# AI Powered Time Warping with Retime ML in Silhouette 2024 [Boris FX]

Silhouette 2024 introduces a new AI-powered retiming effect, RetimeML. Like all the machine learning tools in Silhouette, RetimeML is here to solve the common problems in the cleanest way. With just a few controls, it produces clean and precise results that wouldn't be possible to achieve with other traditional retiming methods. Let's take a closer look.
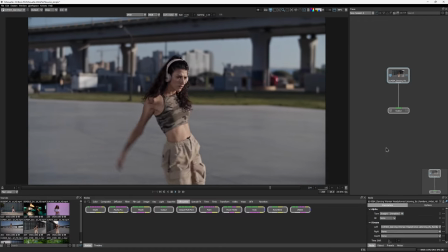As our first example, let's try slowing down this clip and add RetimeML to our session.
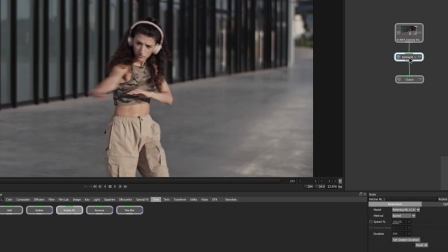You can find it in the Time Nodes category. The default retiming method is set to speed, and let's leave it like this for now.
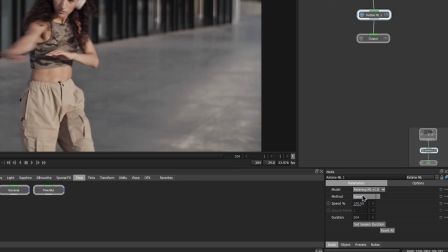With this method, we can enter our new desired speed value here. Instead of setting it to the more common half or quarter values, let's try slowing it down to something like 57%. But of course, this could be anything you like.
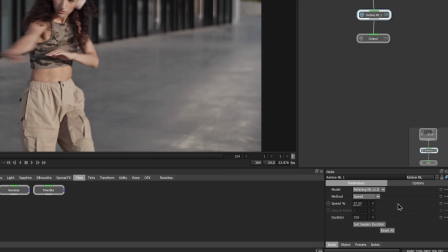Obviously, when we slowed down the clip, the duration of it became longer, and that's what RetimeML shows us here. We can easily set this as our new session length by just clicking on this button.
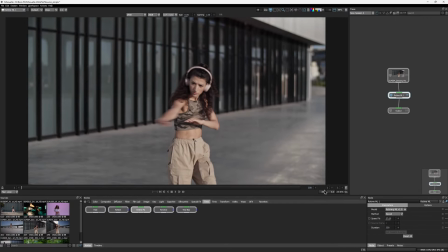And that's about it for the speed method controls. Let's play back the clip and see what we have.
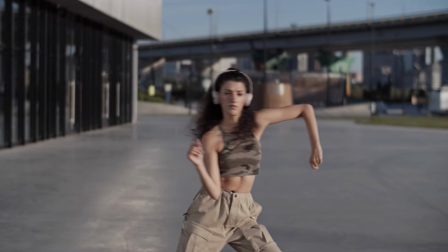This looks like a nice slow motion. Notice that the sharp areas, like body and the face, remain sharp, while the motion blurred areas,
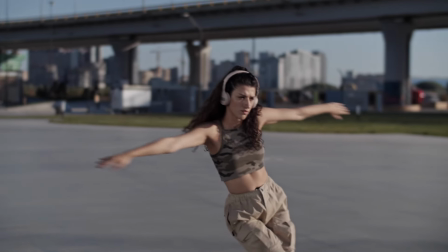particularly the hands, also get retimed properly by staying soft.
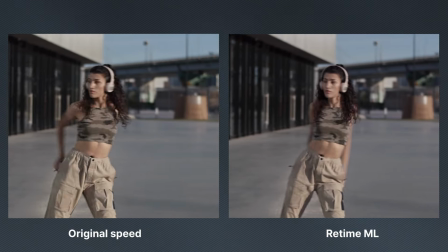We will see a detailed comparison with other retiming methods at the end of this video.
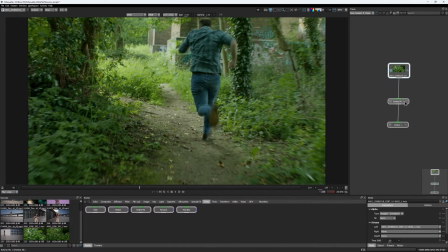With the RetimeML, you can not only slow down the clips, but also speed them up.
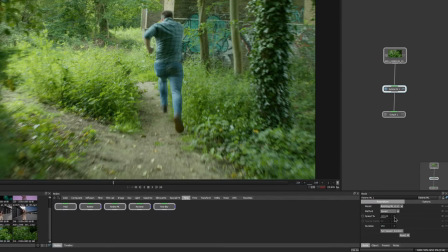Adding that extra 15 to 20% of speed can provide an additional punch of dynamics if the mood of the scene requires it,
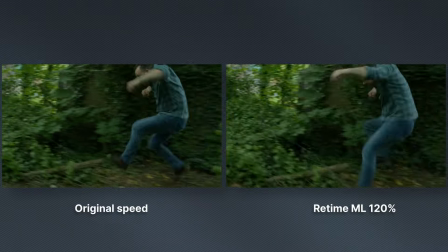like with this chase scene.
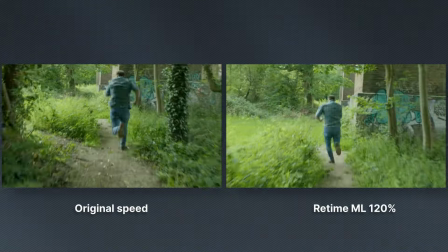That being said, you can change the speed of the clips not only in a linear way. You can also create animated speed ramps by setting a few keyframes.
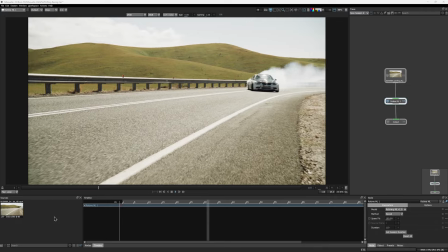This clip was shot at a normal speed, but it doesn't mean that we can't play with its timing.
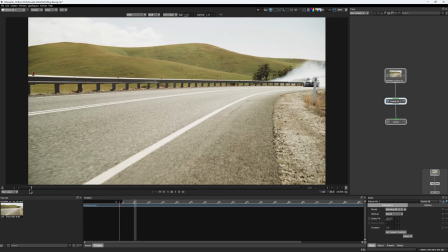What I want to do here is to make the car enter the frame quite rapidly, then slow it down as it starts to turn to emphasize the speed, and then accelerate again at the very end.
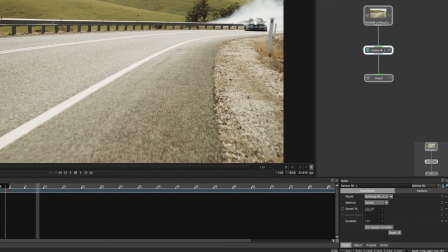With the retime node selected, I start to go frame by frame from the beginning and set my first keyframe somewhere here, and enter the value of 200.
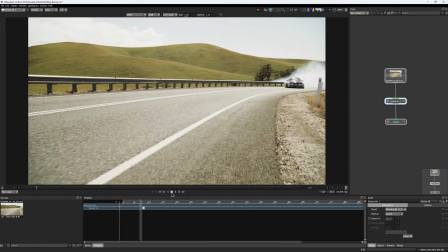Now my clip will play back at double speed. When working with the retime, I prefer to enable the graph view in the timeline.
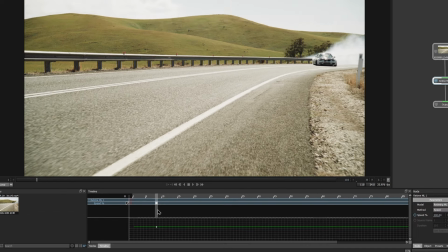That makes working with the speed more convenient. Since rapid time changes can look a bit weird and jittery,
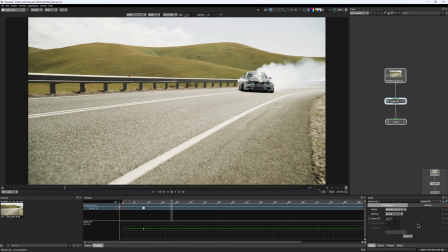I would move around 10 more frames forward in time and set my second keyframe with the value of, let's say, 40.
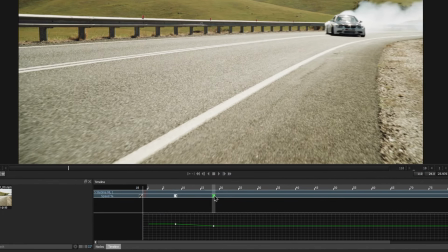To make the speed change even smoother, I can select both of these keyframes and change the interpolation mode from linear to easy in and out.
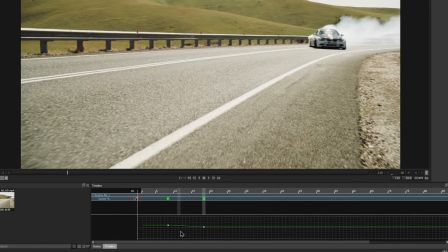And you can see how the graph became smoother. Now let's try playing it back.
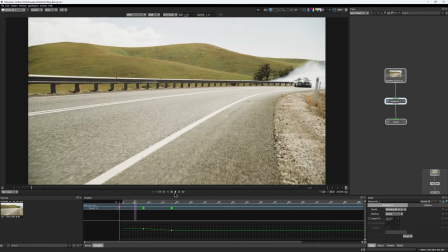And cool, that's what I wanted for the beginning. Now let's figure out the end part.
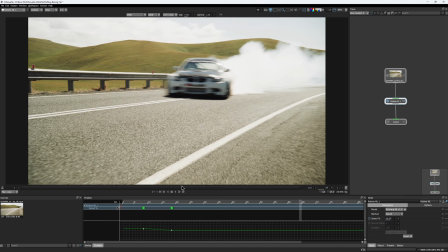I scroll to the point where I wanted to speed up again, somewhere over here, hold Alt and click on a timeline to add another keyframe. Then go another 10 frames in time and set the speed back to 200.
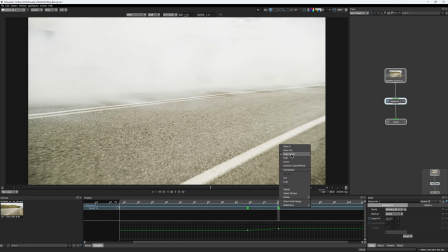The easy interpolation is already enabled, so let's see what we have.
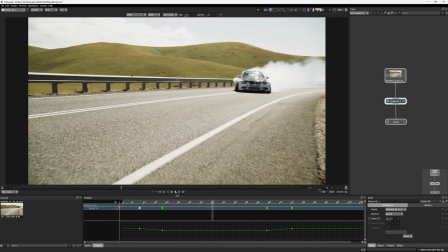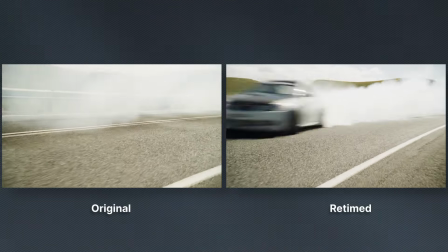By adding a speed ramp effect, we made our clip even more dynamic than it was before.
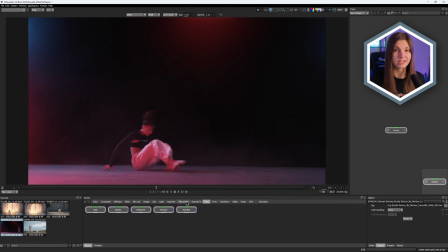There is also another retiming method that allows us to set specific frames instead of playing with the speed percentage.